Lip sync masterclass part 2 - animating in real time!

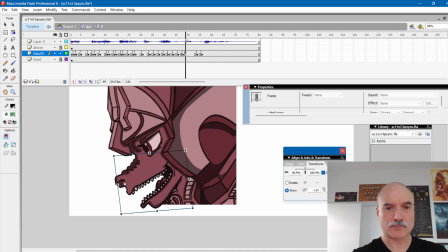I guess so. And I need to get to my p in the middle here. Ideally, I'd have another variation for my p and and b.
Supremacy.
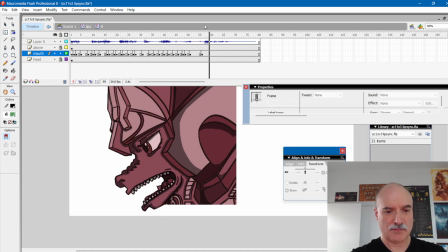Nah, not feeling that.
Supremacy.
You know what? I need to just put that on 1. I don't think I can go. No, can't do that.
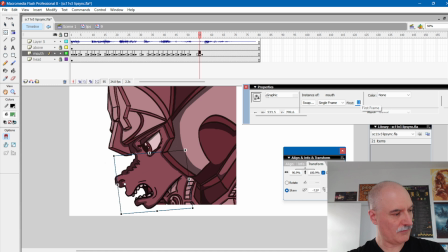4. Nope, I already got that. Maybe if I. Yeah, I'll do my old thumb mouth for just a frame there, just to transition it.
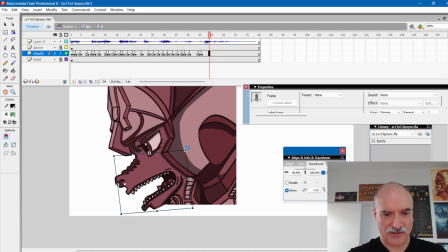Supremacy.
And then I got to get back to my prem. And is real quick after that, so I'm going to have to move my earlier. Pre.
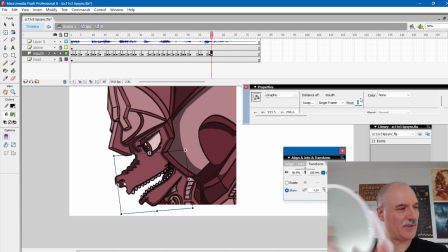Got my mirror here, as I always do. Always got to have a mirror on your desk for doing this stuff. Frame earlier, frame later. And this stuff here, let's get that a frame later as well.
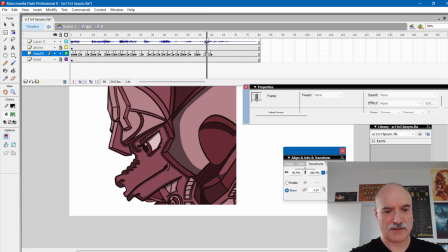Yeah, see, this is already on the C. There we go.
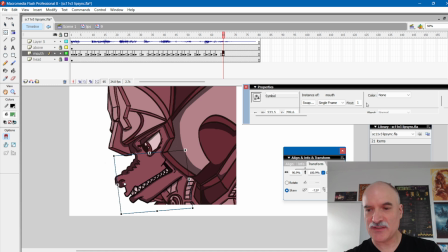I'll be able to put an extra frame of transition in there for the S, I do believe. And let's try 7. Let's try 12.
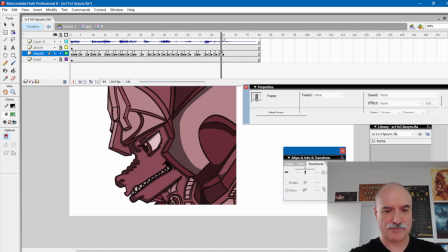Yep. 12's working pretty well.
Supremacy.
Yeah. You can go E if I wanted to, but I don't know if I'm going to go that far. I think I'm just going to end with the teeth together. C.
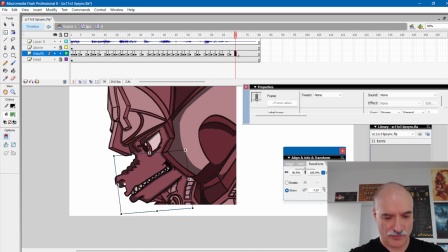Supremacy.
Not messy. Maybe that's too quick. I'm going to keep this open a little bit longer here. Supremacy. Not
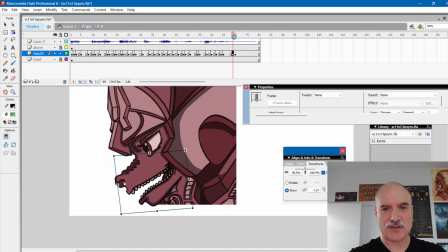open wider first, and then transition to the less open, so we can get to the closed mouth.
Supremacy.
Not bad, not bad. All right, let's give this a try. 15 minutes on the dot, excellent.
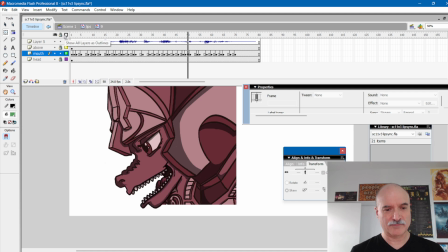In the final battle for global supremacy.
All right, one more time.
In the final battle for global supremacy.
Let me try and do this with correct audio now.
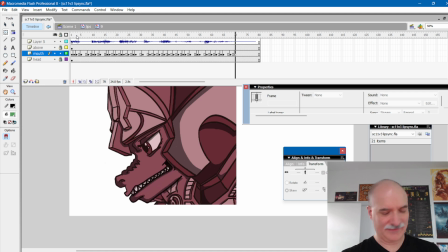In the final battle for global supremacy. In the final battle for global supremacy.
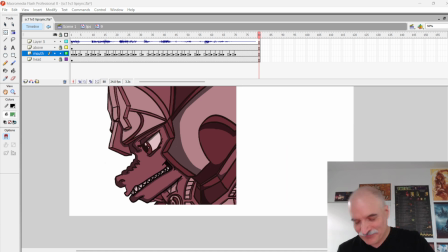And it's just that easy. Lip sync's fun. Lip sync is just gives you that instant gratification as you are putting down the frames and listening to it. So much easier than it was back in the day when you had a tape, a little literal tape cassette,
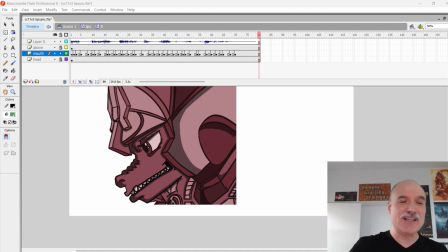and you would just play that over and over and listen to it, and then you would have your dope sheet with everything all broken down on hit frame or hit phoneme whatever ooh on this frame, and draw it to this frame, and it goes to p, and it goes to ah, and it goes to mm.
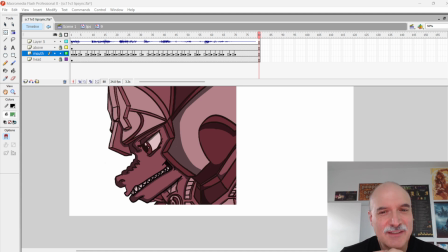Ah, this is a joy. I love the technology that allows us to do this, and yeah, it's a good time. Thanks for checking it out. More to come.